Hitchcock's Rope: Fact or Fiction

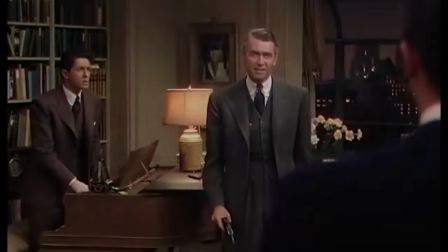Rope is pretty much shown in real time and ends with James Stewart's character alerting the New York City authorities
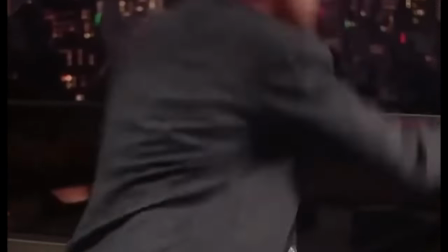to the murder as the audience sees the defeated characters of Shaw and Morgan await their pending arrests.
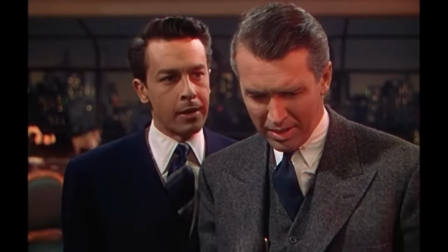Rope was never intended to be a courtroom drama, yet it's pretty much impossible not to associate the original murder with the subsequent trial.
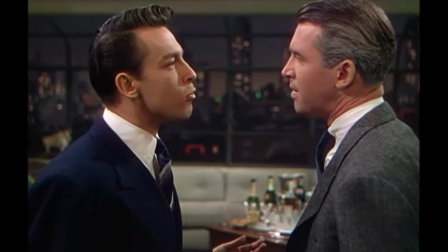Stewart's headmaster character serves as the moral judge in the film,
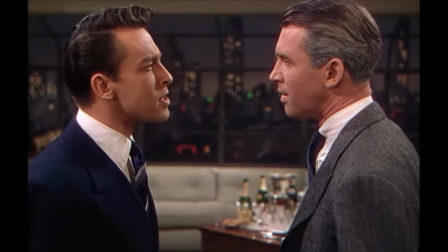and audiences left the theater at the end of the movie fairly well versed in the ultimate fates of the two lead characters.
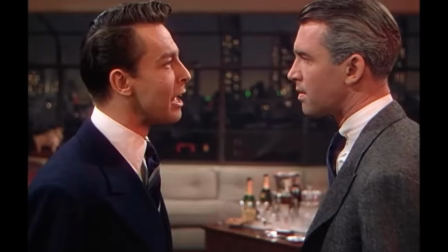We don't need to see another hour, we know Shaw and Morgan are going to jail.
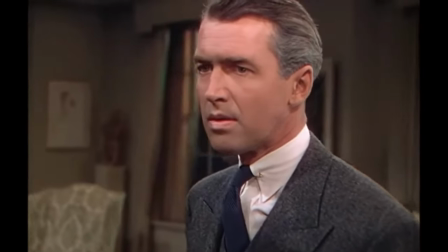But in the real case, despite the odds certainly being stacked against the teenage murderers,
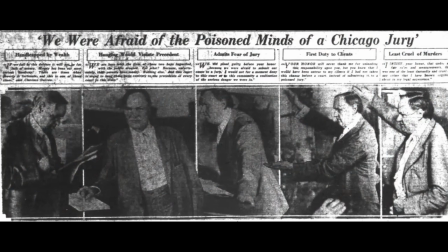Clarence Darrow was able to deliver an impassioned argument as to why his clients should be spared the death penalty,
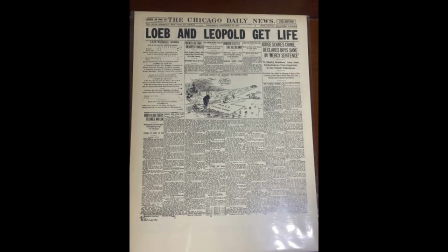which they were.
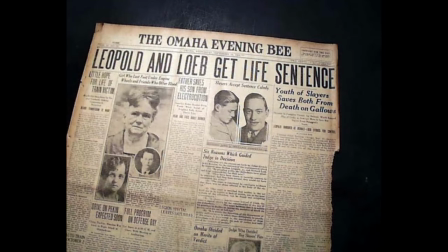Avoiding the insertion of a more true-to-reality Darrow character provided Hitchcock a stronger narrative that worked within his desired one-take structure,
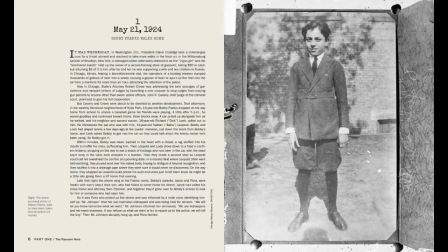but for true historians, Rope really should not be seen as a substitute for researching the specifics of the 1924 murder.
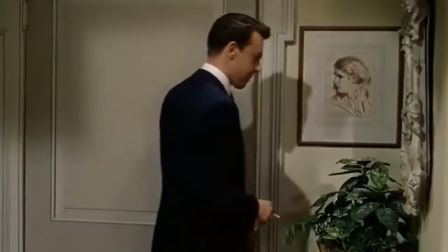I've mentioned Rope's one-take structure in passing,
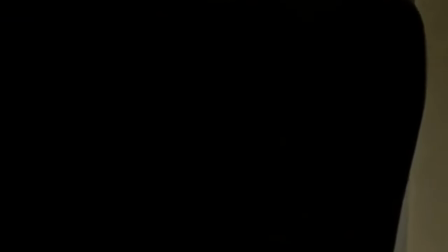but this truly unique visual flair is perhaps Hitchcock's most impressive camerawork of all time.
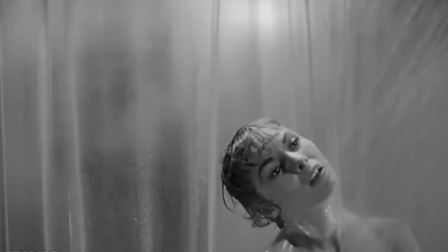More than the shower scene in Psycho, maybe even more than the staging of Rear Window.
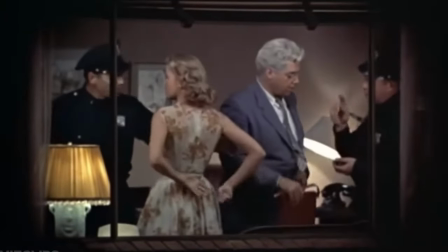Rope is best known for its relatively seamless method of stitching together long takes into a final product that looks like it was continuously filmed.
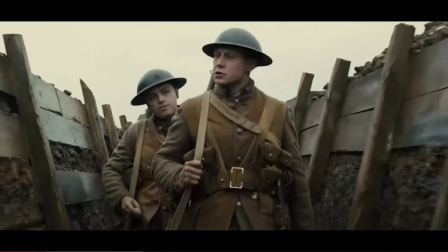Although many film directors have experimented with long takes, what Hitchcock achieved in Rope was revolutionary.
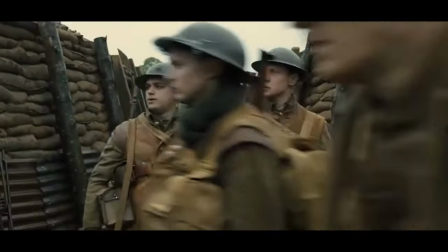Since the film was Hitchcock's first to be shot in Technicolor,
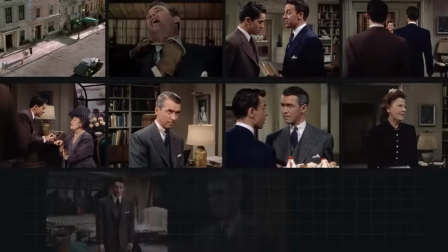it meant that each scene could only consist of 952 feet of film, or about 9 minutes at most.
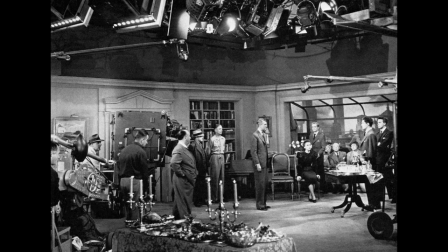The technical setup of this very specific filming need also meant that coordination of the movie's direction, staging, acting,
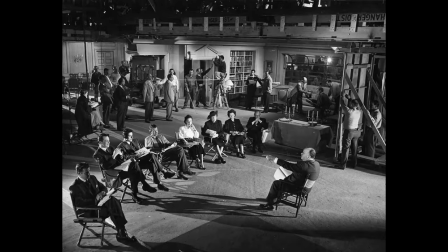and editing would have to be precise, requiring multiple rehearsals and making the filming seem perhaps more like a play than a movie.
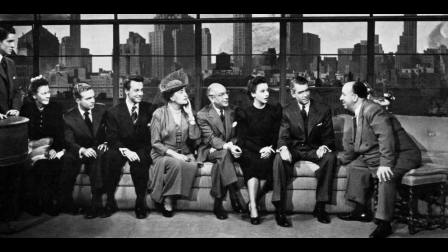All interior action was filmed on a single set,
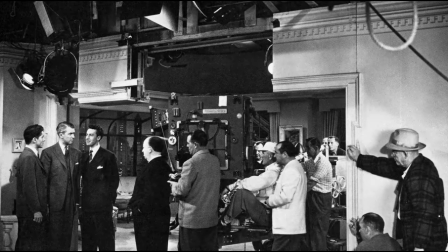with designer Perry Ferguson creating a penthouse apartment hanging from ceiling U-tracks so the cameras could freely move through the set.
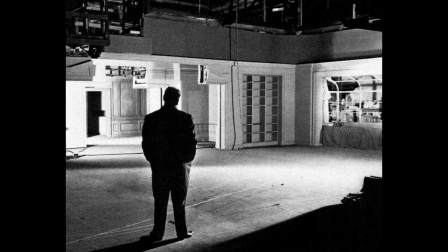The carpeted floor was reinforced with extra felt and soundproof materials to muffle all sounds.
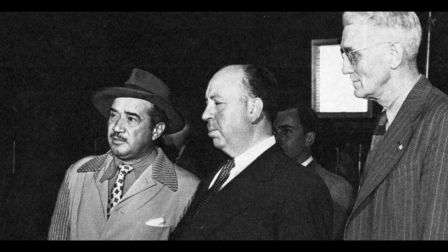Everything was placed within pre-designated circles with director of photography Joseph A. Valentine in charge of shooting his third Hitchcock film.
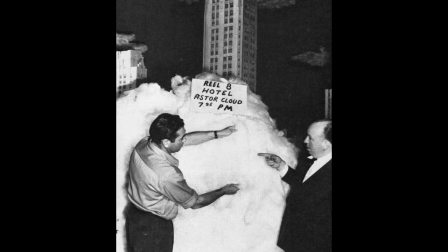With the real-time aspect of the film's shoot being vital to the storytelling, an intricate New York City backdrop would be necessary,
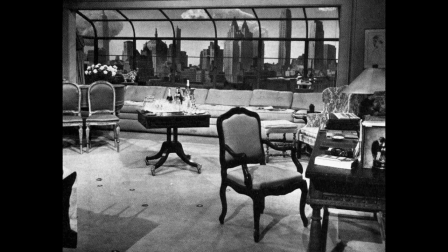and thus a 12,000 square foot cyclorama was created, which was actually three times wider than the apartment set.
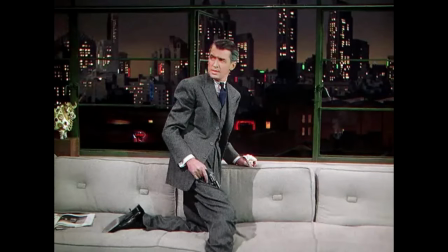This backdrop incorporated about 35 miles of Manhattan skyline and included such famous landmarks as the Empire State Building,
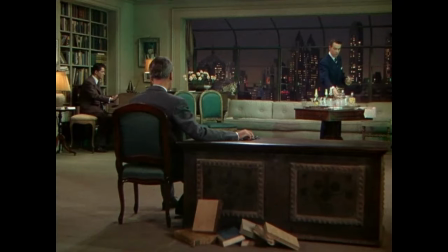Chrysler and Woolworth Buildings, Radio City Music Hall, and also allowed the director to make his standard film cameo.
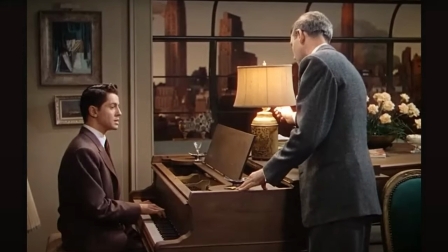The backdrop also allowed Hitchcock to incorporate neon hues into the ending of the movie, which up to that point had used pretty much more subdued colors.
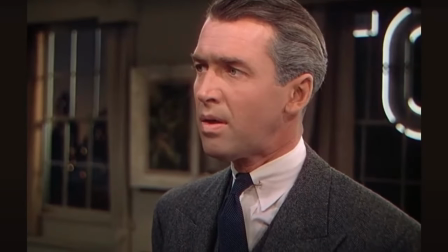All told, filming took 18 days of production with more than half of that devoted to rehearsals.
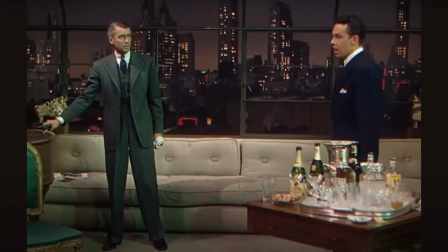Hitchcock, displeased with the film's ending depiction of the sunset, did reshoot some of the final reels of the movie.
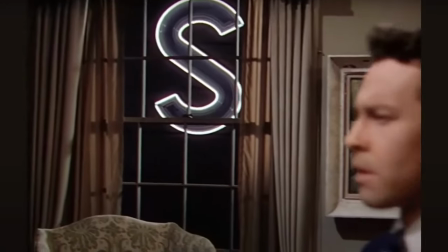It was mostly a financial and critical success, but in subsequent years, more emphasis was placed on its technical achievements and structure than its story.
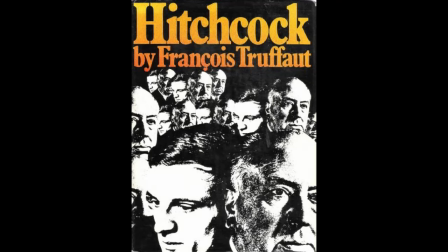In the landmark 1967 book, Hitchcock, by Francois Truffaut, the director is quoted with these comments about Rope.
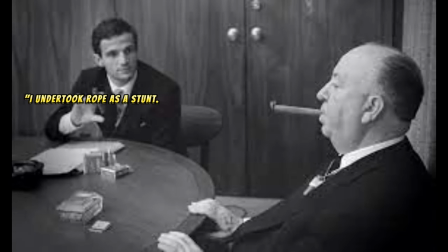I undertook rope as a stunt. That's the only way I can describe it.
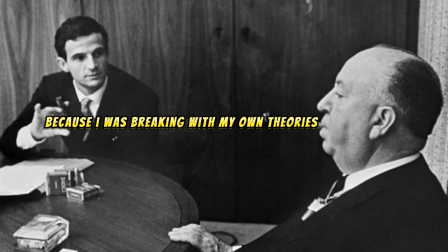When I look back, I realize that it was quite nonsensical because I was breaking with my own theories on the importance of cutting and montage for the visual narration of a story.
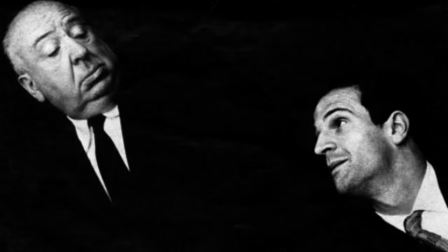But, as a fan of history, I love the story of rope. Still, I wanted to answer a very specific question with today's video.
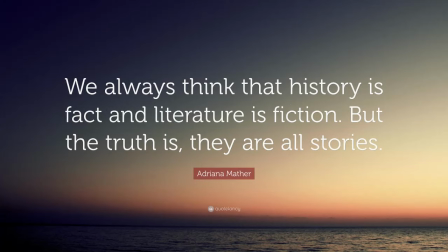Is rope fact or fiction?